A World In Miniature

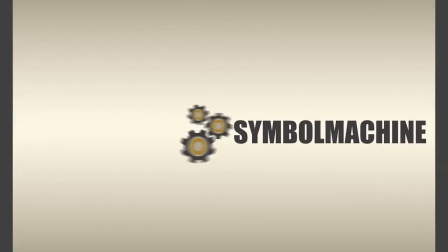(0:14)
Hi everyone and welcome to a new episode of Cymbal Machine video series.
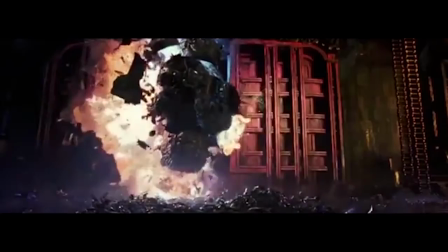(0:21)
In this short documentary we will analyse a special effect which has fulfilled an extremely important role into the history of cinema and more in general of motion pictures before the coming of CGI. The use of miniature!
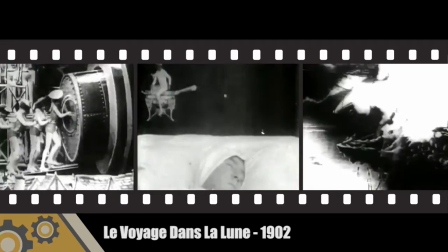(0:39)
Directors' creativity has always underwent logistic and budget problems,
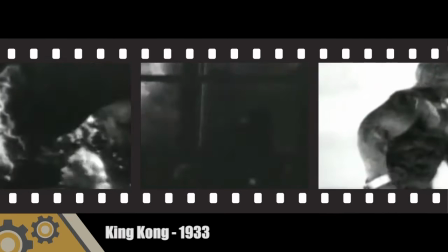(0:44)
and these limitations have pushed them to seek for new solutions and to the invention of brand new expedience
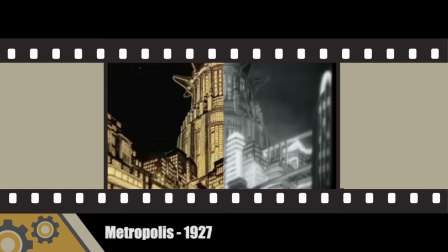(0:51)
in order to make credible the narration and to keep the quality of the product on high standards.
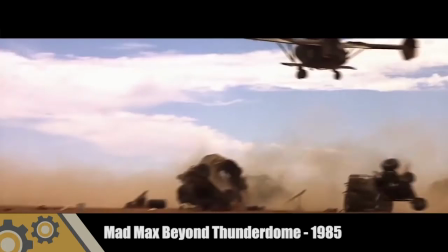(1:00)
In this sense, the use of miniatures and scale models has permitted the achievement of convincing producing results from the very beginning,
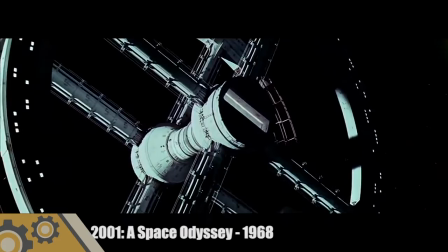(1:08)
even during unsuspected eras like for example this one, this one or this one.
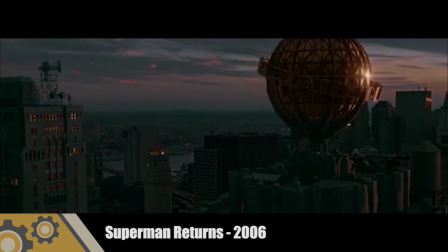(1:20)
Furthermore, it was possible to create majestic and surreal settings,
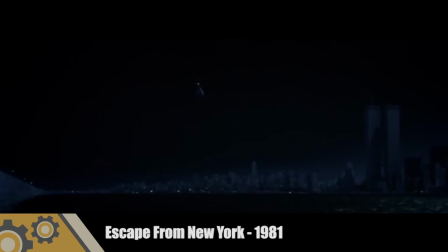(1:25)
perfect for sci-fi movies, fabricating buildings or even entire CDs.
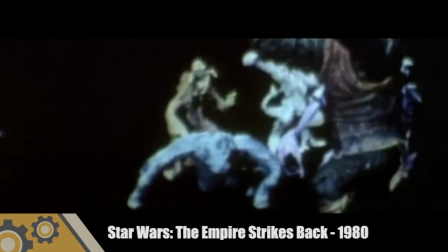(1:33)
Many SFX supervisors focused on producing detailed figures and on their positioning in the shooting,
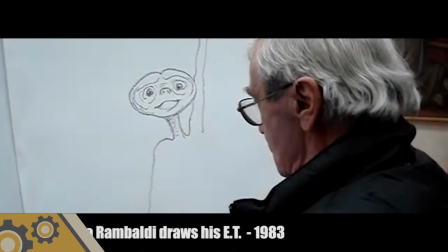(1:41)
like the pioneer John Fulton, who won 3 Academy Awards for special effects,
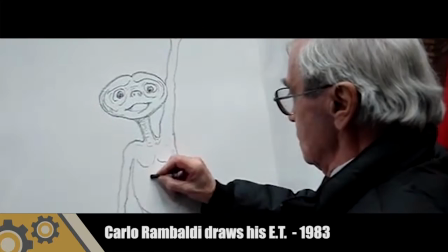(1:46)
the Italian Carlo Rambaldi, creator of Alien and E.T.,
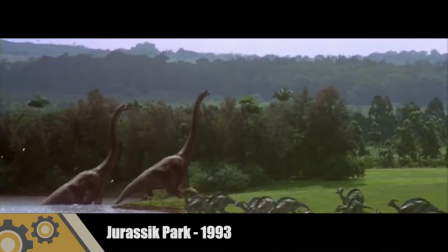(1:51)
also winner of 3 Oscars, and many others.
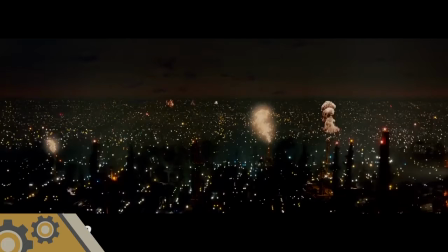(1:55)
With the passage of time and the combination of different techniques, the use of miniatures and scale models, which astounding results!
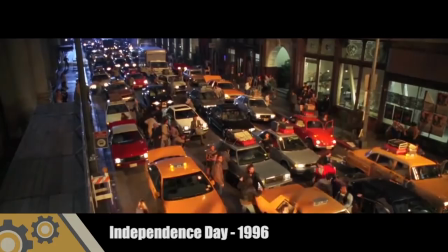(2:06)
In many cases, famous sequences appear perfectly realistic, and it seems almost impossible that they were made with those methods.
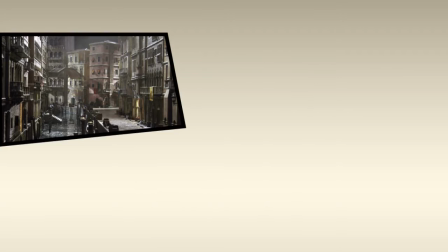(2:18)
Ok, we got it right, but how the hell did they make it work?
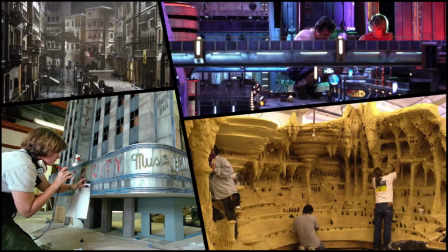(2:23)
Well, first of all, the model has to be fabricated with proper materials and painted in details.
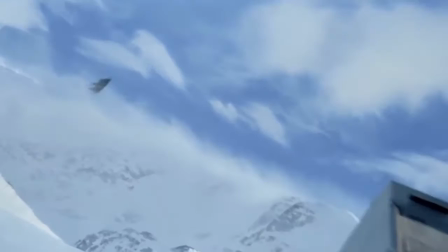(2:30)
Now, the challenge is to make small and light objects appear as greater and heavier.
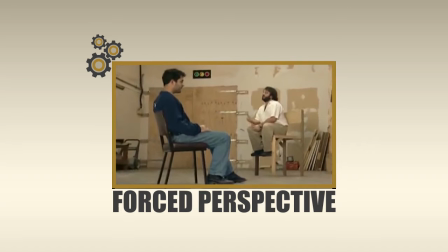(2:36)
Let's start with dimensions. One of the main tricks is called force perspective,
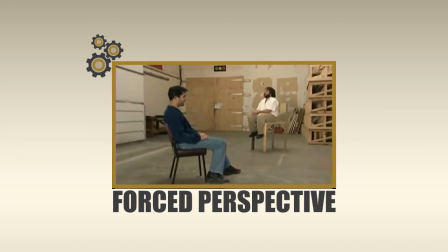(2:43)
an optical illusion that makes objects appear bigger or smaller than what they actually are.
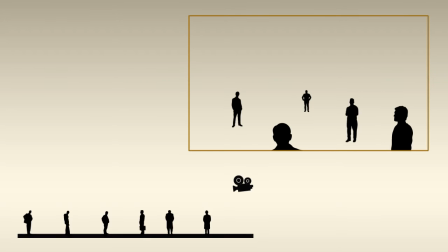(2:50)
Placing the subjects at an appropriate distance from the camera and from the other scene object and shooting with a wide angle
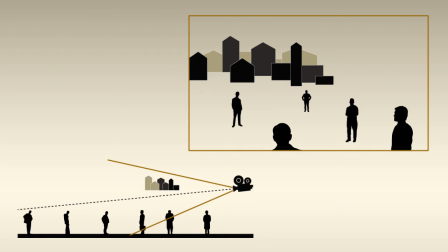(2:57)
lens and a deep depth of field allows to combine the use of miniatures with life-size settings and real actors.
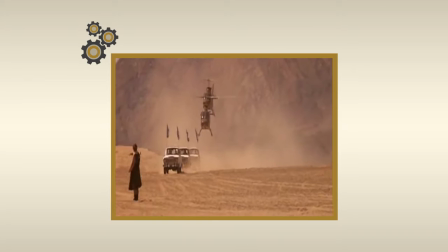(3:06)
In this shot from the movie Close Encounters of the third kind,
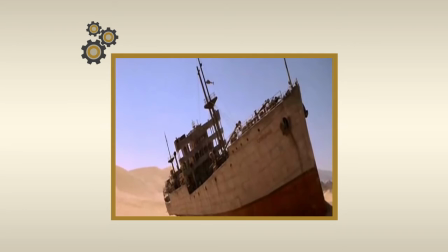(3:10)
the ship Cotopaxi is a 6m long model and the actors were standing more than 400m away.
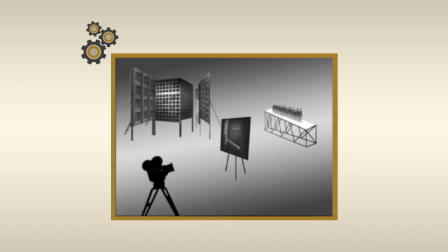(3:18)
In his masterpiece Metropolis, director Fritz Lang used an effect called Schuftan Process that considers the use
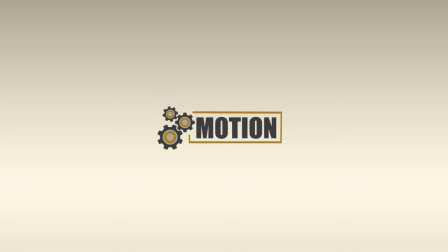(3:26)
of a partial mirror at a 45 degree angle between the camera and the miniature buildings.
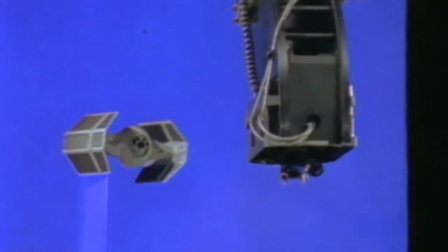(3:33)
And how do we deal with motion? The simplest solution to give the perception of motion is moving the camera instead of the model,
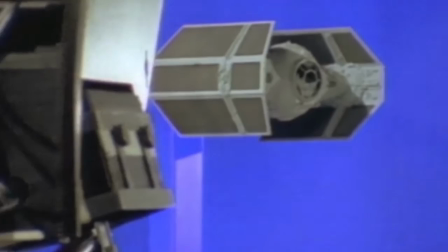(3:42)
System that was widely used in science fiction movies.
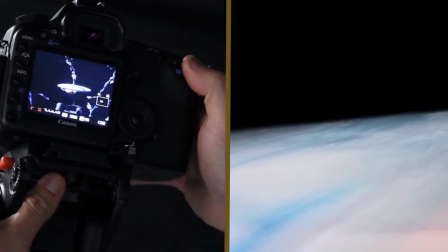(3:48)
Shooting them on a green screen and then replacing it with a space background gives the viewer the feeling of an impressive flight.
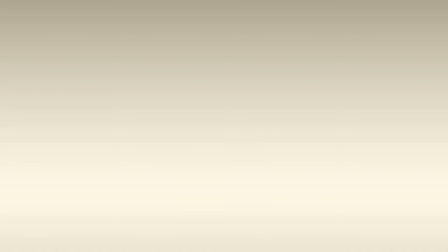(3:56)
But let's get back to Earth. In this case the dynamic of motion needs to be coherent to the laws of physics.
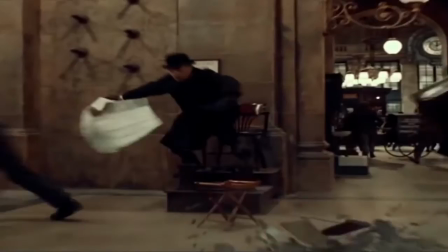(4:04)
To obtain this effect, producers shot at a faster frame rate than usual,
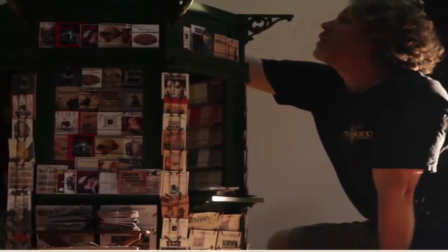(4:10)
often more than 60fps, and played the footage back in slow motion.
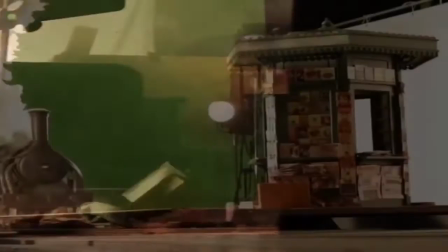(4:15)
This technique, once called overcranking, grants more realistic and credible movements.